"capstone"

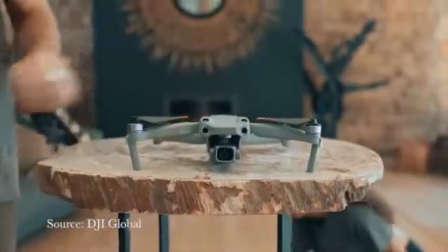The number of single-operator drone pilots has increased rapidly over the past few years,
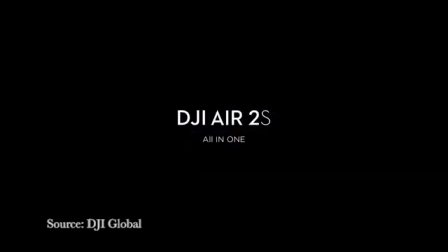and DJI has been at the forefront of this wave since its founding in 2006.
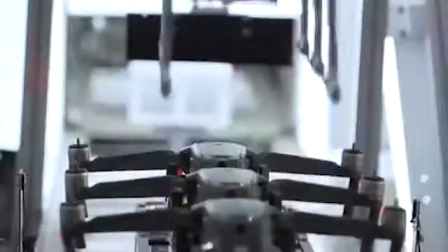In 2016, the number of commercial drones was predicted to increase drastically.
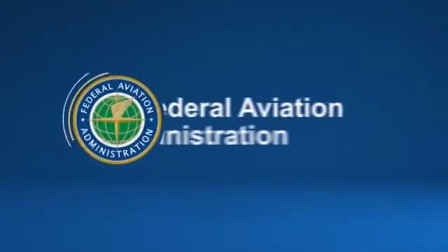This was due to the Federal Aviation Administration, or FAA,
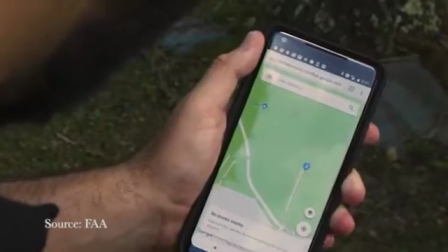granting exemptions and regulations on drone use in an attempt to keep the drone industry operations safe and thriving.
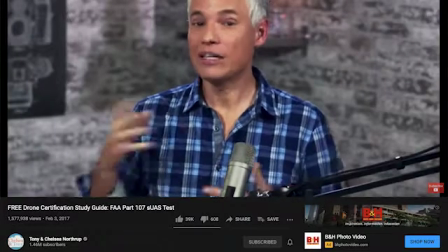Part of this attempt allows commercial drone pilots to gain
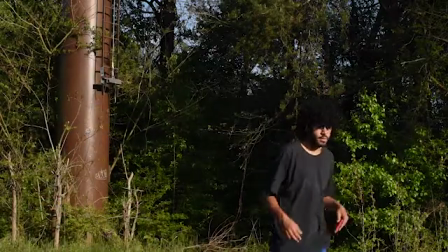certification by passing the Part 107 exam and becoming licensed to fly in the United States.
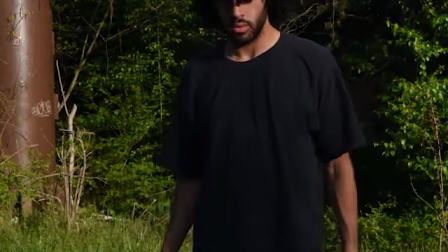Oddly enough, the FAA nor this exam teach you how to operate a drone.
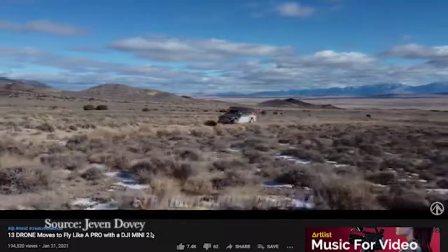YouTube is always a reputable source for how-to videos and other useful information.
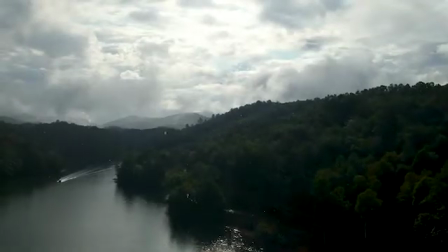However, there are few resources that explain drone camera movements and their relation to cinematography.
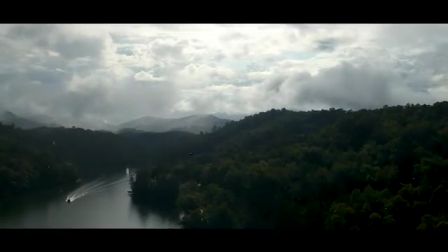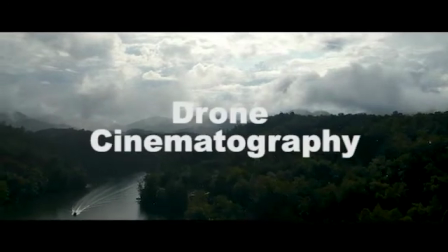Drone cinematography.
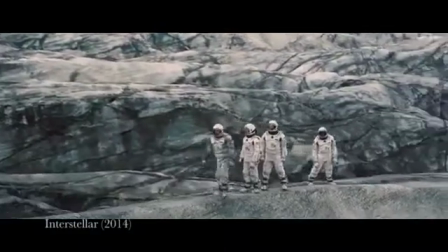The lens that filmmakers use to stylize their stories has a very wide and objective field of view,
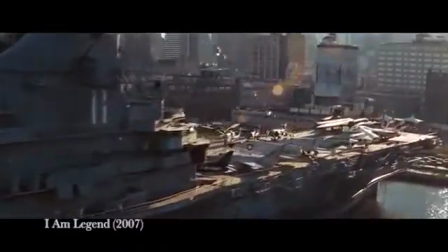encompassing many differently similar shot types and framing options.
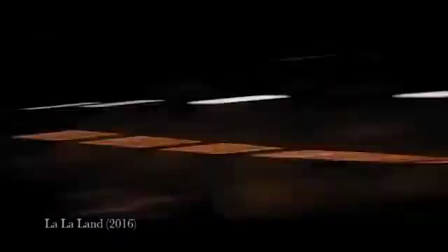From the basic pan shot, to the whip pan, to the moving aerial pan,
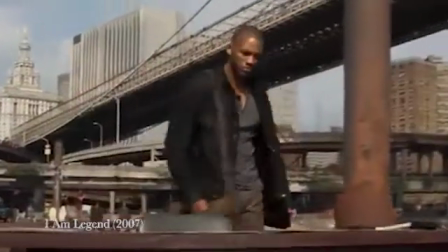directors and movie makers have maximized and represented
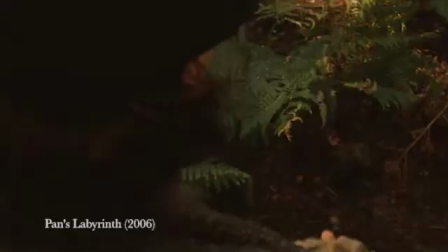cinematography as an appealing and purposeful function in any level of video production.
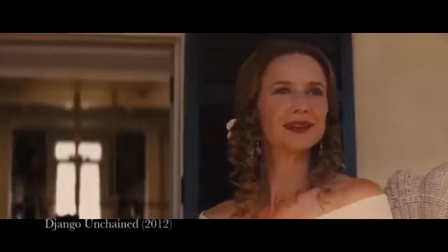Cinematography, simply put, is the artistic vision, tone, look, and feel of a video production.
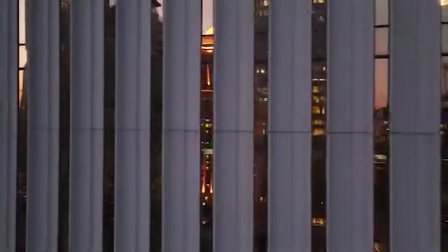Because camera-mounted drones already capture such a smooth and unique perspective in a scene,
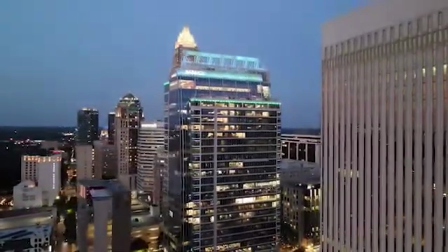knowledge of drone cinematography techniques and movements can enhance the purpose and reasoning behind flying.
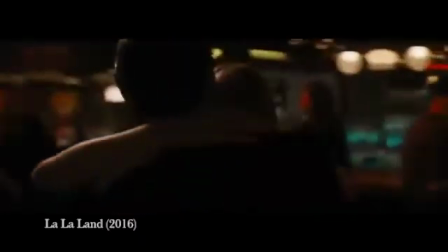Purpose is very important to the art of cinematography. Without it, there is little story to be told and no real artistic vision.
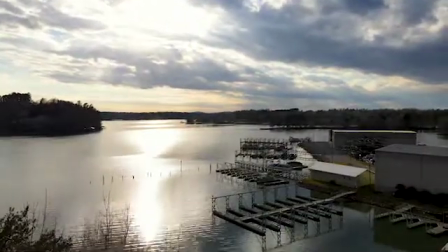Static or tripod shots are difficult to pull off with drones because of the nature of how they fly and their relationship with the wind.
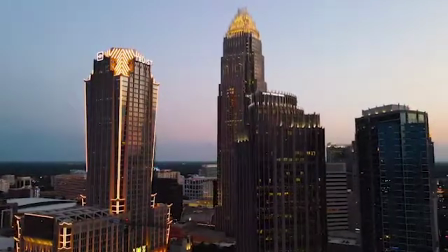Because of this, understanding how to move and operate an unmanned aerial system,
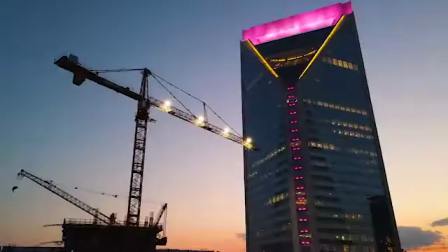UAS, is imperative when composing a shot for aerial videography.
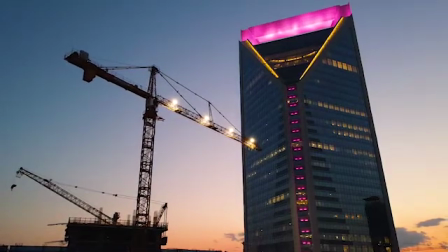Here are a few relevant camera movements.
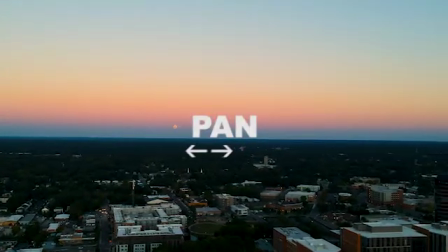Panning is a camera move that directs a camera left and right.
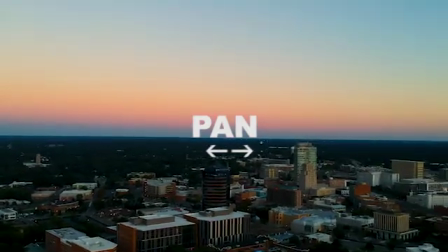It can be subtle or quick movements depending on what you're going for in the scene.
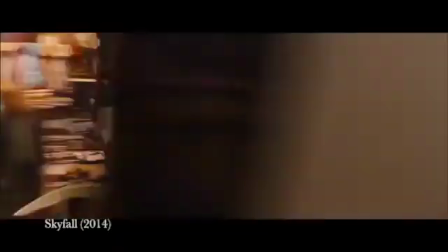Subtle pans can keep you engaged and waiting, while quick movements can feel intense and energetic.
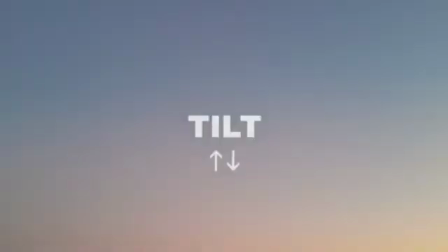A tilt directs a camera vertically up and down.
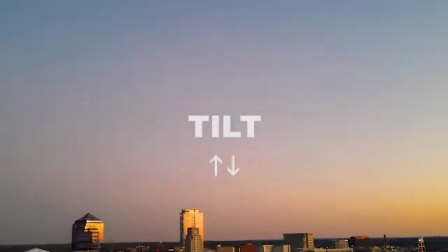Much like panning, these camera moves can be subtle or quick in their nature,
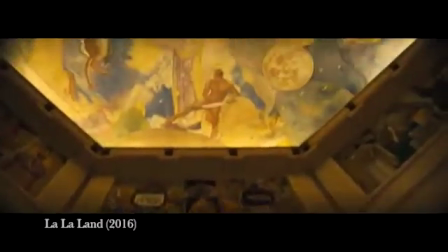respectfully invoking the same feelings of engagement or intensity.
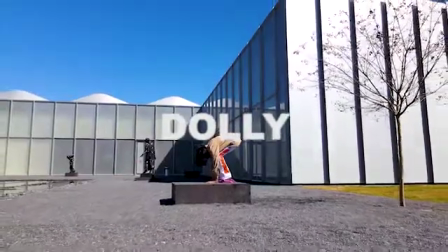The movement of a camera towards or away from a subject can be described as a dolly shot.
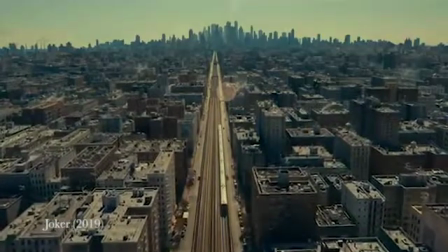When we dolly in, the subject can seem approachable and also very vulnerable,
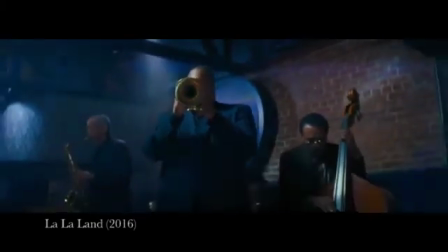whereas when we dolly out, we can disconnect from the subject while getting a little more context on the scene.
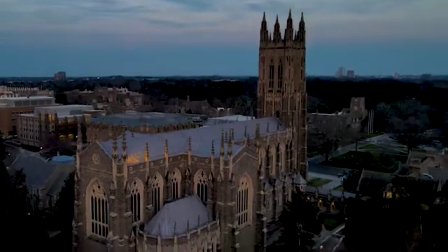These three moves are specifically essential in drone cinematography, as they are all operable through the analog remote controller.
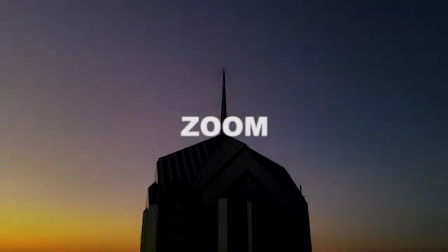The zoom is one camera move that is both unnatural to the human eye and inoperable in most drones without a smart controller.
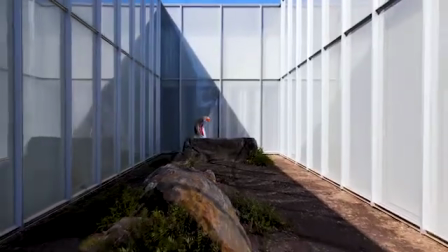To zoom is to change the focal length of a camera lens.
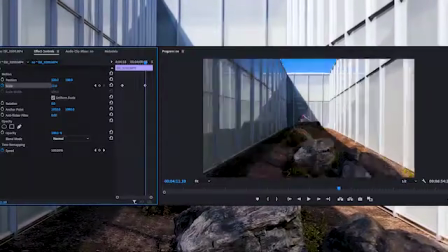However, the same effect can be achieved by scaling the image up and down in post-production.
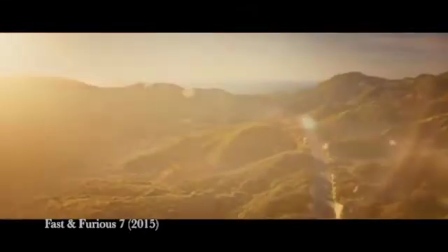Zooms are useful in providing context, revealing a scene, heightening intensity, and creating suspense.
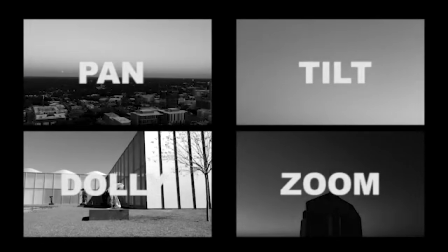Developing and organizing combinations of pans, tilts,
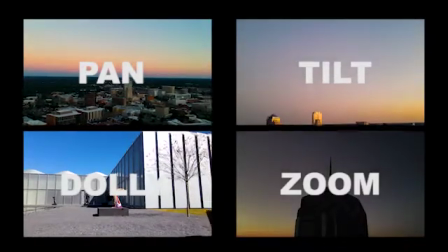dollies, and zooms can create results that look well put together.
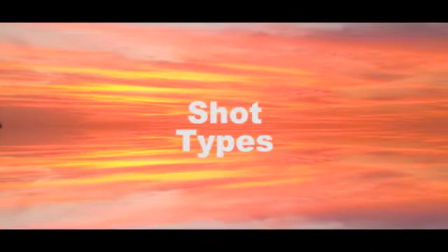These combinations manifest into shot types that are used in cinematography for a specific reason.
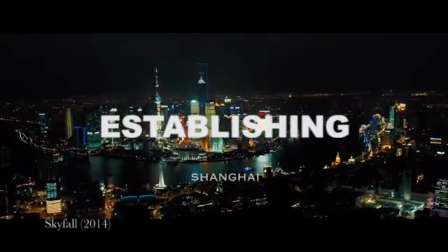Establishing shots are typically the first shot of a scene and are popularly used in drone cinematography
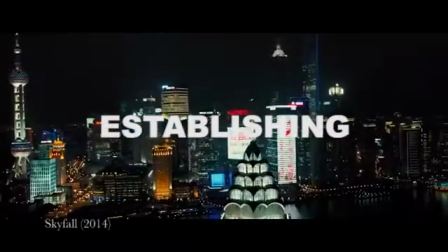to, well, establish a scene. Usually in a wide, expansive manner like the one shown here.
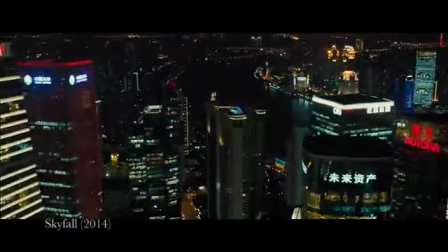However, by utilizing basic camera movements,
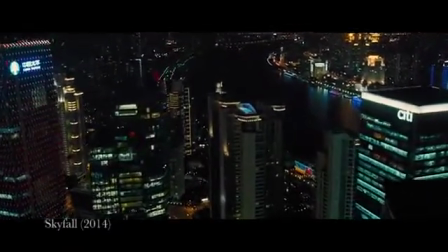cinematographers have created their own shot types to establish different perspectives on the setting.
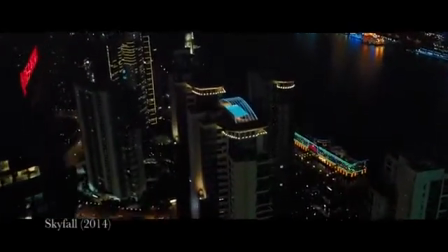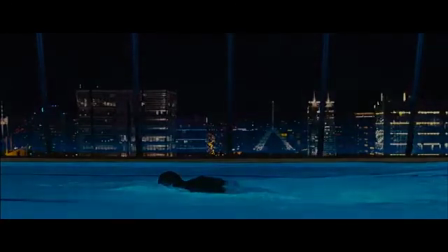Here is one example of how to use an establishing shot to incorporate the setting with the scene.
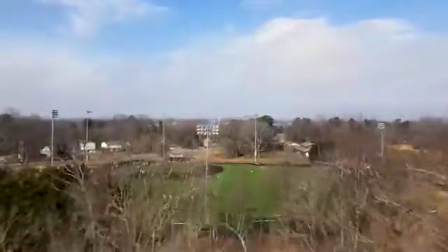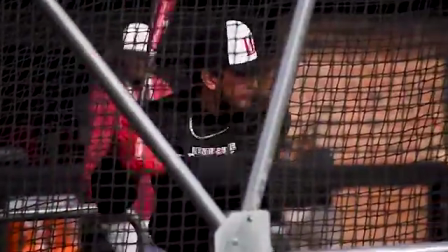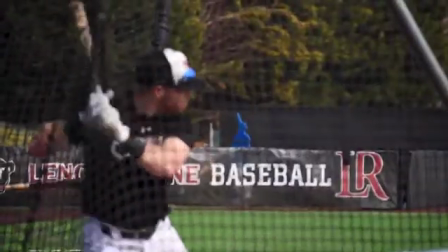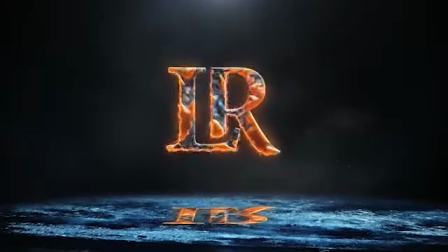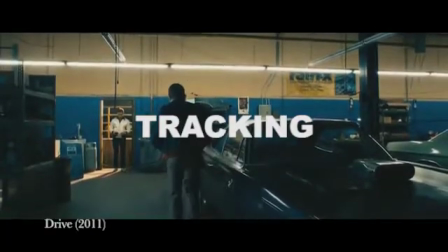The tracking shot follows the subject, usually either from behind, the side, or in front.
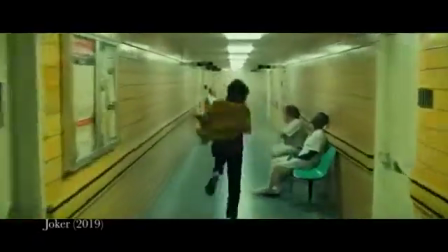These shot types can put the viewer in the mind of a character and can take them on a ride as they move through a scene,
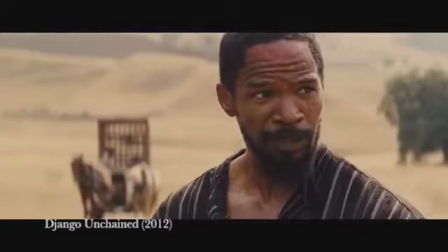but tend to be a little more difficult to manually compose.
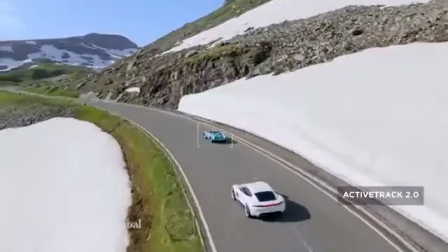Luckily, DJI has automated subject tracking in their new drones,
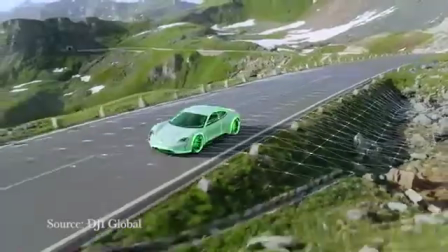making this one of the most popularly achievable shot types in drone cinematography today.
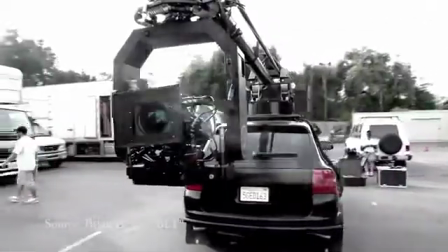Even though many of these cinematic examples were likely shot on rigs that aren't a drone,
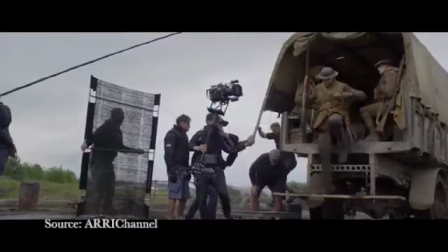it is important to understand that a UAS can capture some of the same shots with similar quality.
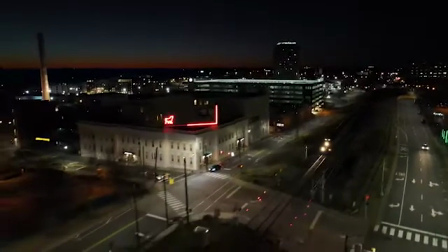Let's take a look.